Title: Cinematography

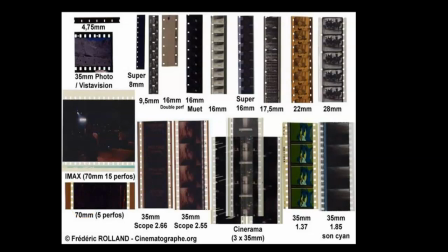494s
And its resolution is really quite spectacular. As you'll see later, the cameras are monstrous, even today with digital IMAX, but the resolution is spectacular, which is why people like Christopher Nolan will want to shoot at least part of his film
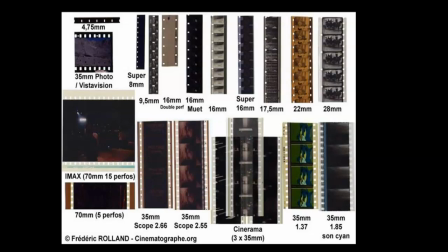511s
in 70 millimeter. So very few films are shot entirely in 70 millimeter. Only the action moments typically are. Another function aside from
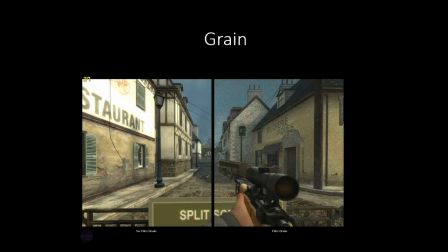525s
resolution that what bigger and different film stocks add to the image is what's called grain. And here you can see an image that's actually from a computer game that's been split in half. And on the left-hand side, you can see that there's no film grain at all.
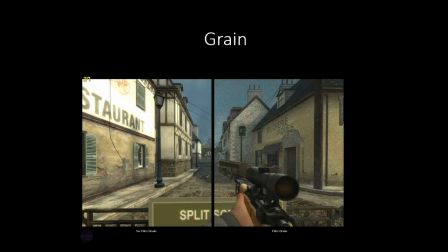544s
And of course there wouldn't be, because film wasn't used. That's the thing about digital cinematography, is that there is no grain. And so sometimes, as in the case on the right, grain will be added to give it a more
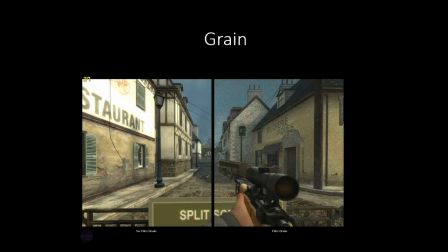562s
film-like look. It's a process that's done in post-production, and it can look pretty cheesy if it's done poorly. But what it does is it adds some texture to the image that's missing in the image on the left.
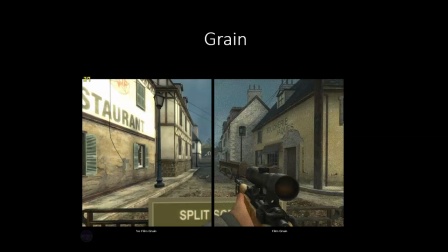578s
And so I remember when The Hobbit first came out, it was shot in 70 millimeter. 4K, and it was shot digitally, so there was no grain at all. And people complained that it looked like a television soap opera.
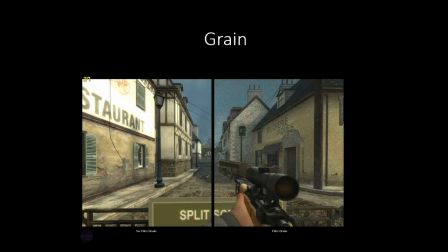593s
In fact, that term, soap opera effect, has been used to describe films that you can calibrate your TV to get that effect, and usually that's the default mode, so everything looks like a soap opera, which sucks.
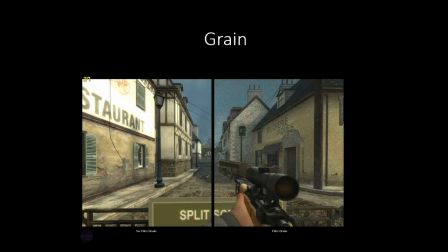607s
And so instead, you want to have that grain, which gives it a real film look. So you can,
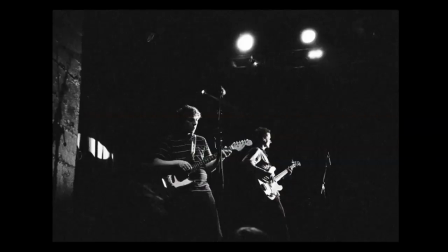620s
for example, notice the grain here. This is 16 millimeter film, and you're shooting in low light conditions, which is going to make the grain more predominant. But you can see the natural grain that's a function of the emulsion on the film and the processing of the film.
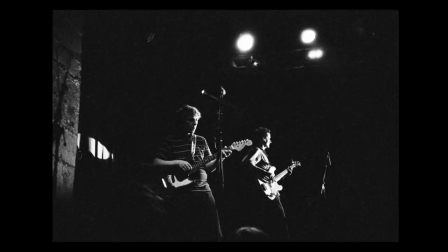638s
And so real film will, in fact, have grain. Usually it won't be this noticeable, but nighttime scenes will tend to make it noticeable. Again, digital doesn't have this process, this effect, but it does have other effects, other types of digital noise.
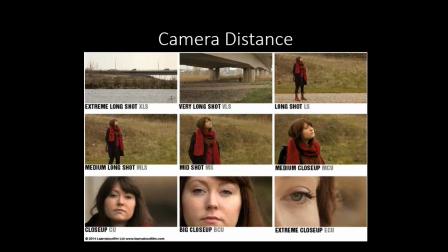658s
Moving on, I want to talk about some things that you can quickly put into your toolbox when analyzing the image. And the first thing I want to talk about is camera distance. And this is relatively simple.
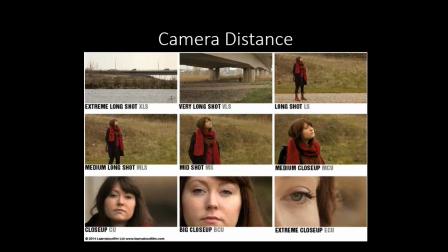670s
How close to the subject is the camera? And so as you can see, it's expressed usually in shorthand. So XLS for extreme long shot, LS for long shot, MLS for medium long shot, medium shot.
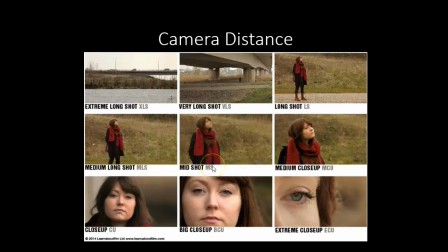687s
And this shot is very typical. Actually, these center three shots are very classical to shoot film scenes. You get closer to a character or farther away.
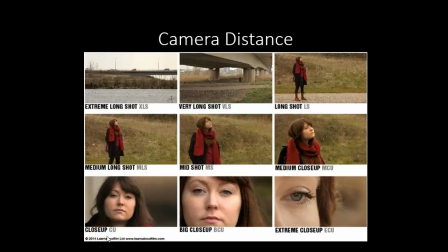699s
So a medium shot moving to a close-up, to a extreme close-up on the far hand right. And so it's simply a function of how close you are to the camera.
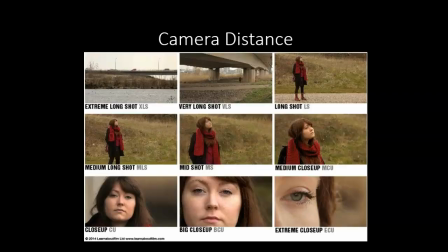713s
And the idea here is that the closer you get to a subject, the more emotionally close you get to the subject.
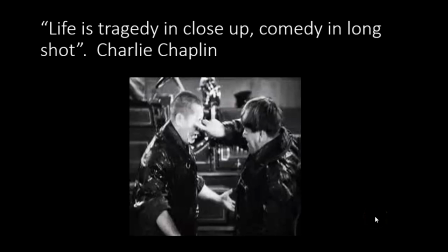725s
And so Charlie Chaplin said tragedy is in close-up, comedy in long shot. And so this is an image from the Three Stooges where Moe on the left is eye-poking Curly. I'm sorry, Moe on the right is eye-poking Curly on the left. And we laugh at this.